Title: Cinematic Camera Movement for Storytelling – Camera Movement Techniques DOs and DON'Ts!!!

One of my wife's favorite things to do at Christmas time is to watch cheesy Christmas romance movies, and I really don't mind because you can actually learn a lot about what not to do in filmmaking by watching these. So we're watching right before Christmas, and I just had to share with you how bad this part was.
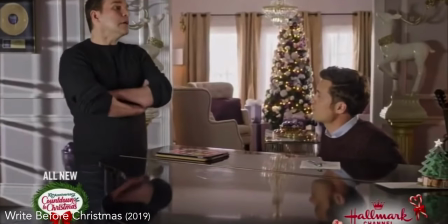(0:15)
Movement is a huge part of storytelling, but they got it so wrong here. See here how we're initially sliding left to right?
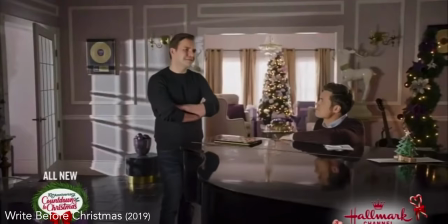(0:23)
Wait for it. And now we're sliding right to left. But wait, it's not over.
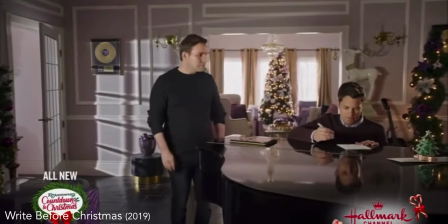(0:30)
The camera stops and starts sliding right again. Are you kidding me? There's absolutely no motivation behind this camera movement, and you can see how someone just threw the camera on a motorized slider, had it automatically moving back and forth throughout the take. So let's look at some camera movements that actually make sense.
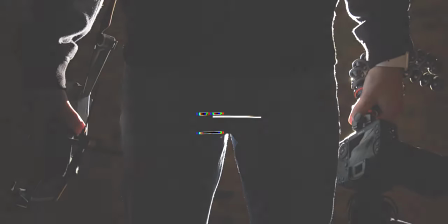Hey everyone, Cambry here showing you how to use your camera to make good videos. So if you're new, consider subscribing. And when it comes to camera movement, there doesn't always have to be some profound reason to be moving the camera a certain way, but there are times when certain movements do make sense. And this wasn't just one isolated unmotivated movement in this film.
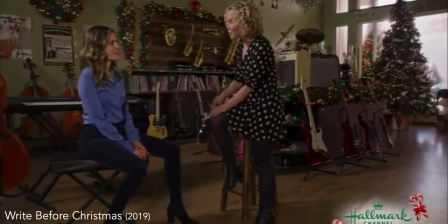(1:12)
Again here in another conversation, we have the camera moving left to right, and then a few close-up shots,
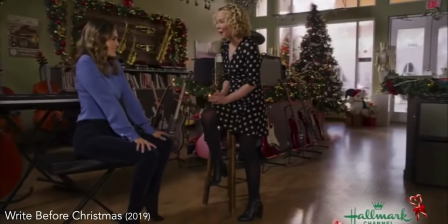(1:19)
and then randomly moving back from right to left in the next shot, Then another couple of close-ups.
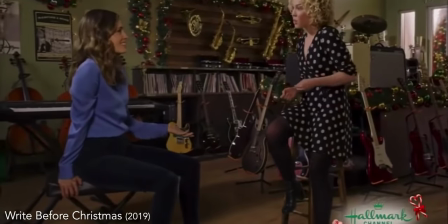(1:26)
And then what do you know? Back to sliding the opposite direction again. I just can't believe how bad this was. It's like they're about to start shooting and someone said, wait we need to put some movement in this shot to make it more cinematic. And then someone else said, okay let's just set up this motorized slider on a loop and that'll give us really cinematic footage. So let's see some actual good camera movement examples in films that compliments what's happening in the scene.
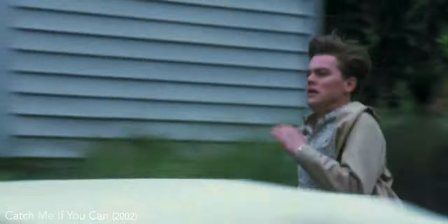(1:52)
Here in Catch Me If You Can, Frank just found out that his parents are getting divorced, and he's being told that he has to decide who to live with.
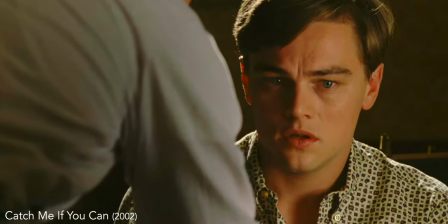(1:59)
We see a push in on him to show that his world is closing in on him.
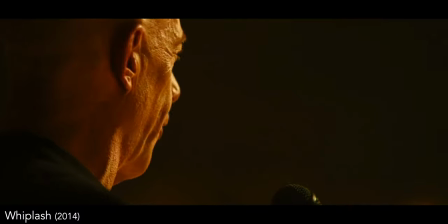(2:04)
We see a similar push in where Andrew realizes that the music director set him up to look bad by announcing they were going to play a different song than what he had told Andrew to prepare for.
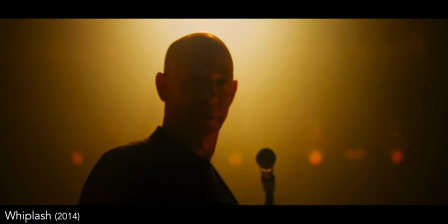(2:16)
And this is a great way to emphasize when the character comes to some kind of realization.
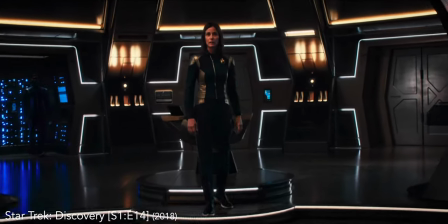(2:21)
And again here in Star Trek Discovery when the crew ends up in an alternate reality where they find out that everything they previously knew was destroyed. And another common time that a push-in is used in films is to emphasize a certain line that a character says.
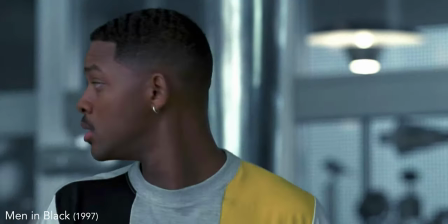(2:38)
Like you can see here in Men in Black.
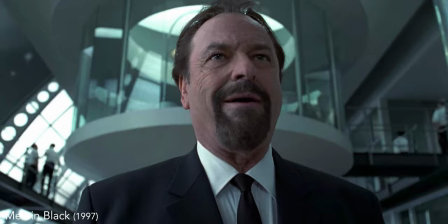(2:42)
And then we see it again after he puts the suit on.
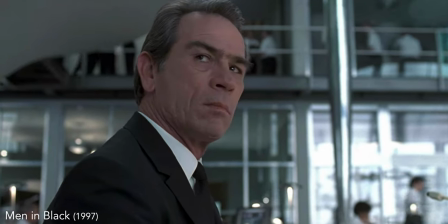(2:48) You know what the difference is between you and me? I make this look good.
So now let's look at how moving the camera backwards away from the subject can change the mood.
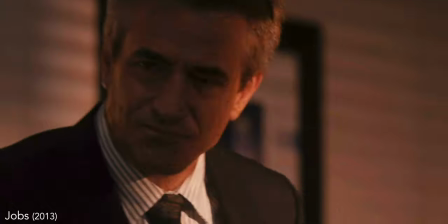(3:00)
In the end of Jobs, Steve Jobs fires Markula,
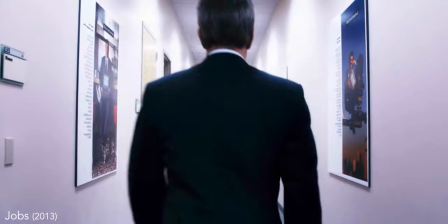(3:03)
and as he leaves the room the camera moves backwards as he walks away emphasizing how he's now been kicked out of the group.
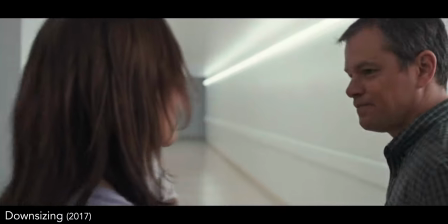(3:10)
And here in Downsizing, as they say goodbye before the procedure starts,
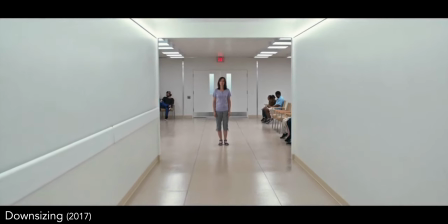(3:15)
the camera moves away from the giving a feeling that he's leaving and won't see her again, which is confirmed later on when he finds out that she didn't go through with it.
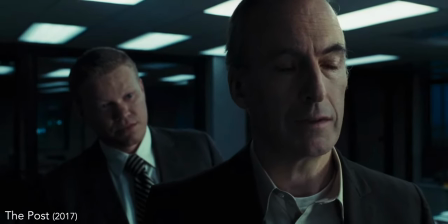(3:23)
And here in the post when this reporter reveals the company might be at risk of being shut down because of his source for the controversial story.
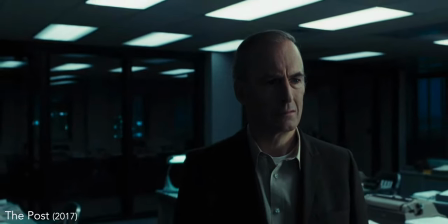(3:31)
The camera slides backward to show how he now feels isolated from everyone. So you see that camera movement can be very powerful and all of these camera movements have some sort of motivated reason to help move the story along. So let me know down in the comments what some of your favorite camera moves are. But now let's look at a few camera movement combinations used in films.
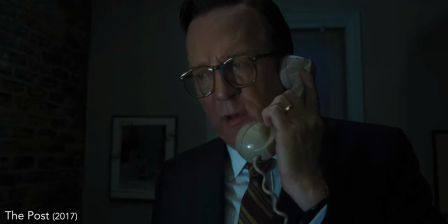(3:52) But I guess I wouldn't publish.
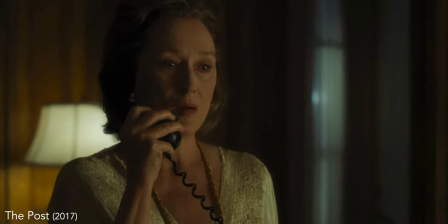(3:54)
And back here in the post, Meryl Streep's character has some people telling her to publish a controversial story and others saying not to because it could cause the company to be shut down.
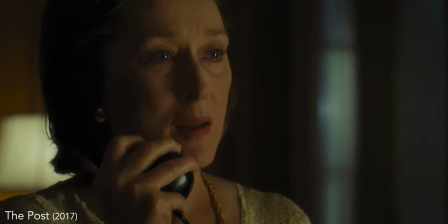(4:03)
The camera slowly moves in on her, showing the increasing pressure she's feeling until she finally makes a decision.